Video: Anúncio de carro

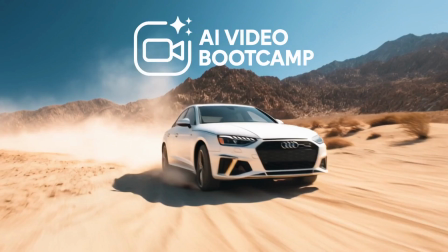[0:00]
So, now that you know a little bit about how you should be thinking when you are creating ads, I want to show you the entire process behind making these TV-style Hollywood-level ads, from start to finish,
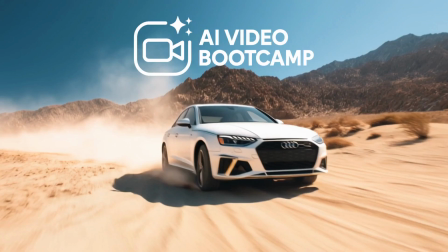[0:13]
whilst again highlighting the most important lessons in AI advertising. We will start with a mock-up Audi ad we recently created. This 20-second advert you're about to see isn't just a car in the desert. It's emotional branding, it's short, it's cinematic, and it does everything a good ad should do.
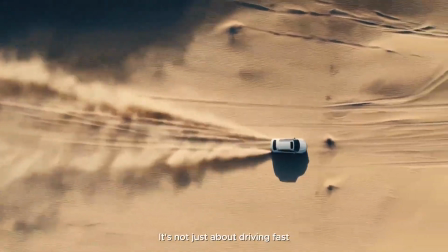[0:32]
Let's watch it first.
It's not just about driving fast. It's about leaving everything behind.
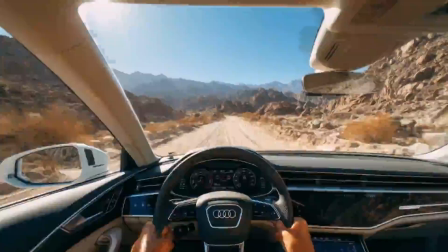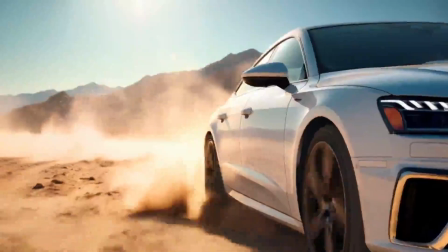[0:45] No noise, no limits. Just you and the road.
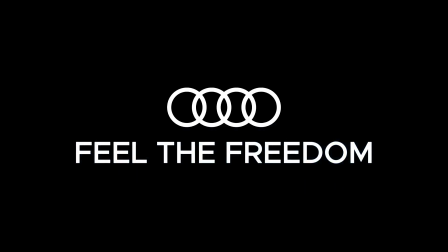[0:51] Audi. Feel the freedom.
Emotional storytelling through visuals.
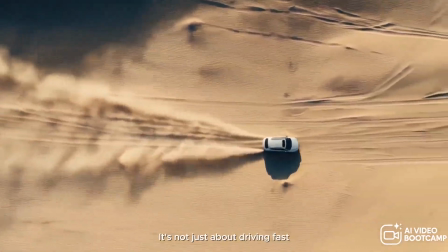[0:57]
Like I previously mentioned in the past lessons, what you just saw wasn't about features.
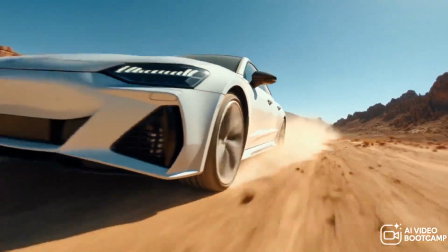[1:03]
It wasn't about the Audi's horsepower or tech specs or the type of leather in the seats.
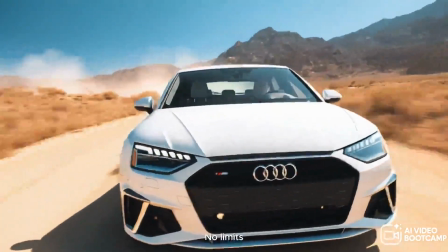[1:08]
This is something deeper. This advert is built around a single core principle in advertising.
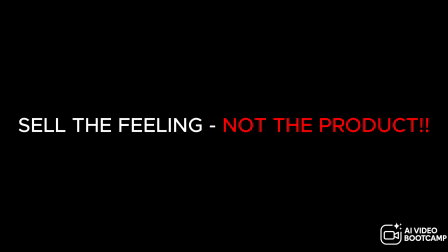[1:13]
Sell the feeling, not the product. The open desert? That's not just scenery.
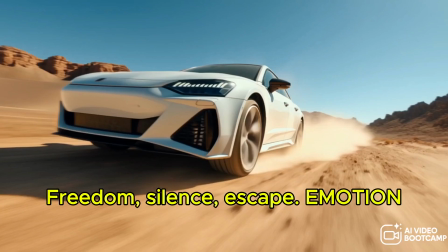[1:18]
It's freedom, it's silence, it's escape. It tells a story. You don't need traffic, cities, or noise. You just need you and this machine.
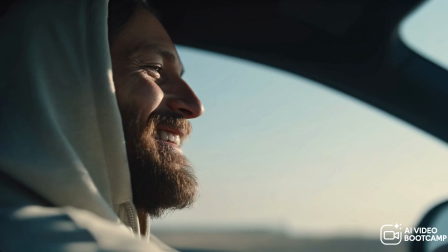[1:28]
We don't show the driver for more than one short shot. Why? Because this ad isn't about the person.
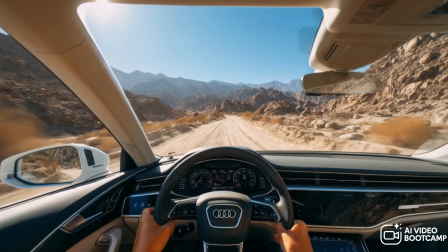[1:34]
It's about how the viewer feels imagining themselves in that seat. Cinematic structure in microform. This advert follows what I like to call a cinematic loop. It's basically the film trailer version of a brand's emotional promise.
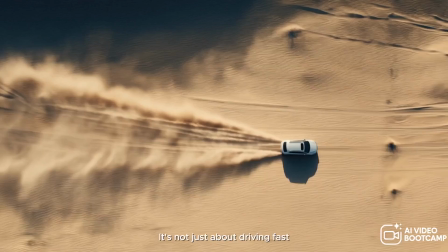[1:48]
The opening wide shot places us in the vast unknown. A harsh yet beautiful terrain.
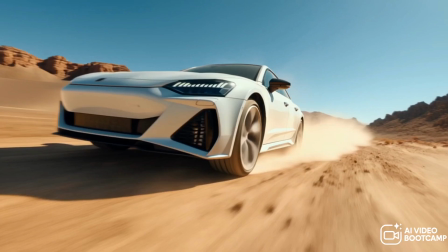[1:55]
The fluid movement of the camera mirrors the grace of the vehicle. Every turn of the wheel, every light reflection is deliberate.
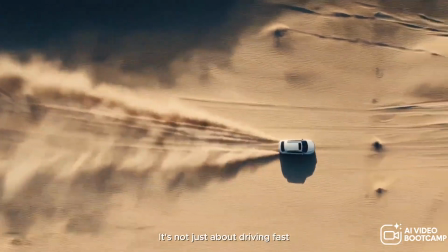[2:03]
That's how you hook high-end consumers. Not with hard facts, but with atmosphere and taste.
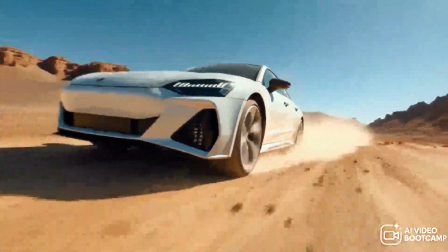[2:09]
This is what a lot of brands will be looking for when commissioning ads to be made. Just clean visuals and an underlying story.
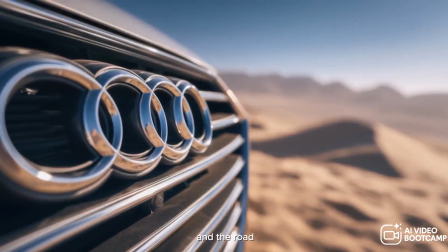[2:16]
Obviously, you need to be able to stick to what the brand is asking for. But now that you know you can create this sort of visual, you should feel confident accepting high-end jobs.
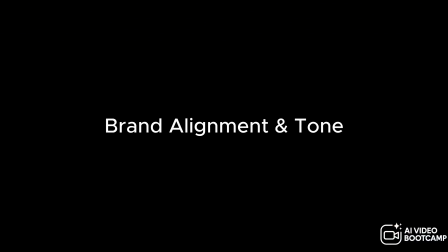[2:25]
Brand alignment and tone. This ad also does something else perfectly. It's completely on brand for Audi. Audi as a brand is about sleekness, design, and progressive luxury. So, what do?
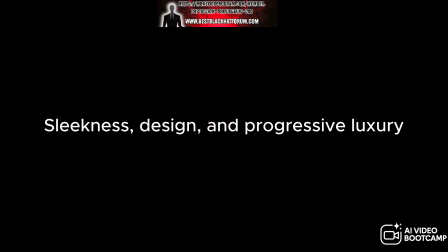[2:36]
We show a car that moves like liquid across the desert. Every shot is minimalistic, polished, and cinematic.
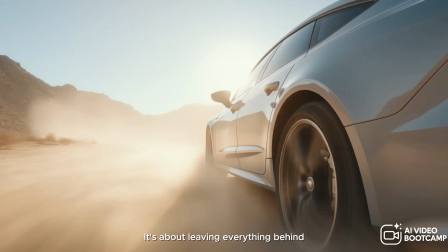[2:43]
Exactly what the brand feels like in your head. You have to ask, would BMW do this ad?
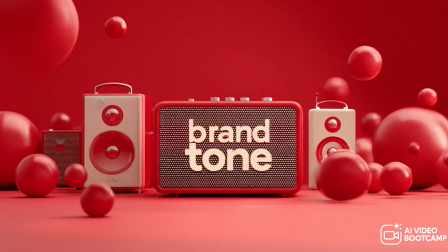[2:49]
Would Mercedes? Maybe not, because this tone is so specifically Audi, and that's where the gold is, consistency of tone.
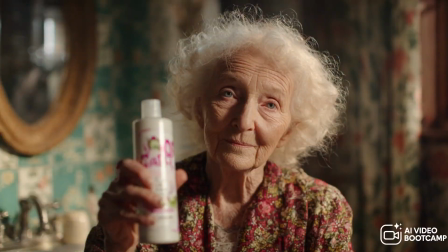[2:57]
Think about it this way, if you were selling a shampoo whose customer base is 95% young people, you wouldn't have an old person as the main character in your ads. Match the brand and audience.
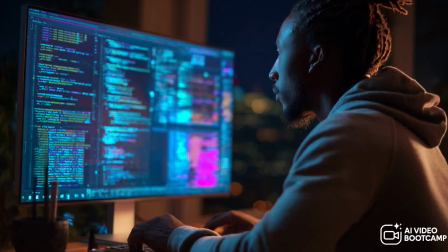[3:09]
The client will only give you so much. You need to think for yourself and do some research on what they will expect.
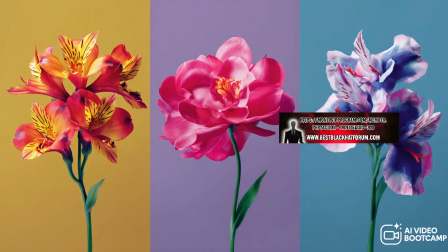[3:15]
If you've been commissioned to make an ad for a small flower business,
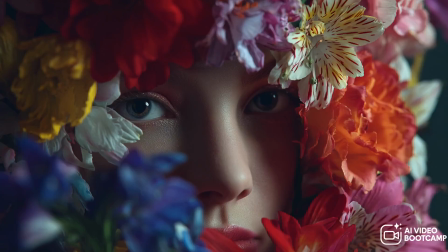[3:19]
you need to think about what people expect to see from that business and who their customer is.
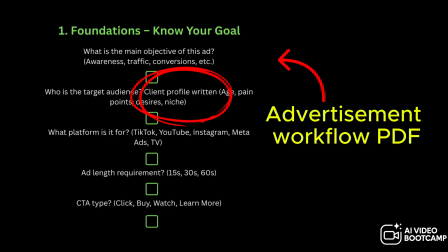[3:24]
This is why we recommend writing a customer profile before creating the ad, so you lock in what will convert best for that specific business and customer. ChatGPT can help with brainstorming ideas dependent on the business you're making the ad for too.
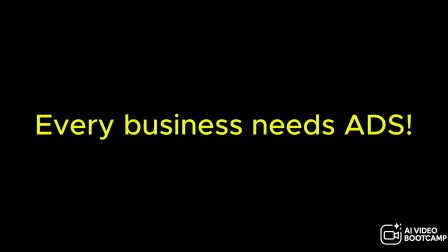[3:39]
Just before I show you how I made it, I want to reiterate to you to think about this. Every business needs ads. Every product needs promotion. But most small brands can't afford to hire an agency. That's where you come in. Once you have this skill, you are such a valuable asset.
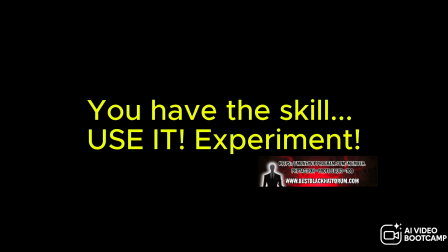[3:56]
You can create these types of ads for small clothing brands, food delivery apps, real estate agents, anything.
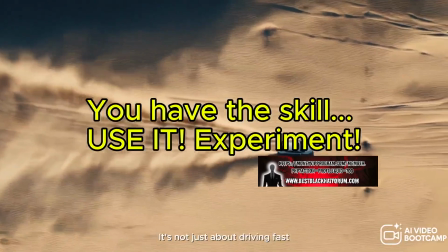[4:02]
And they don't need to be long. Some of the best performing ads are 6 to 15 seconds.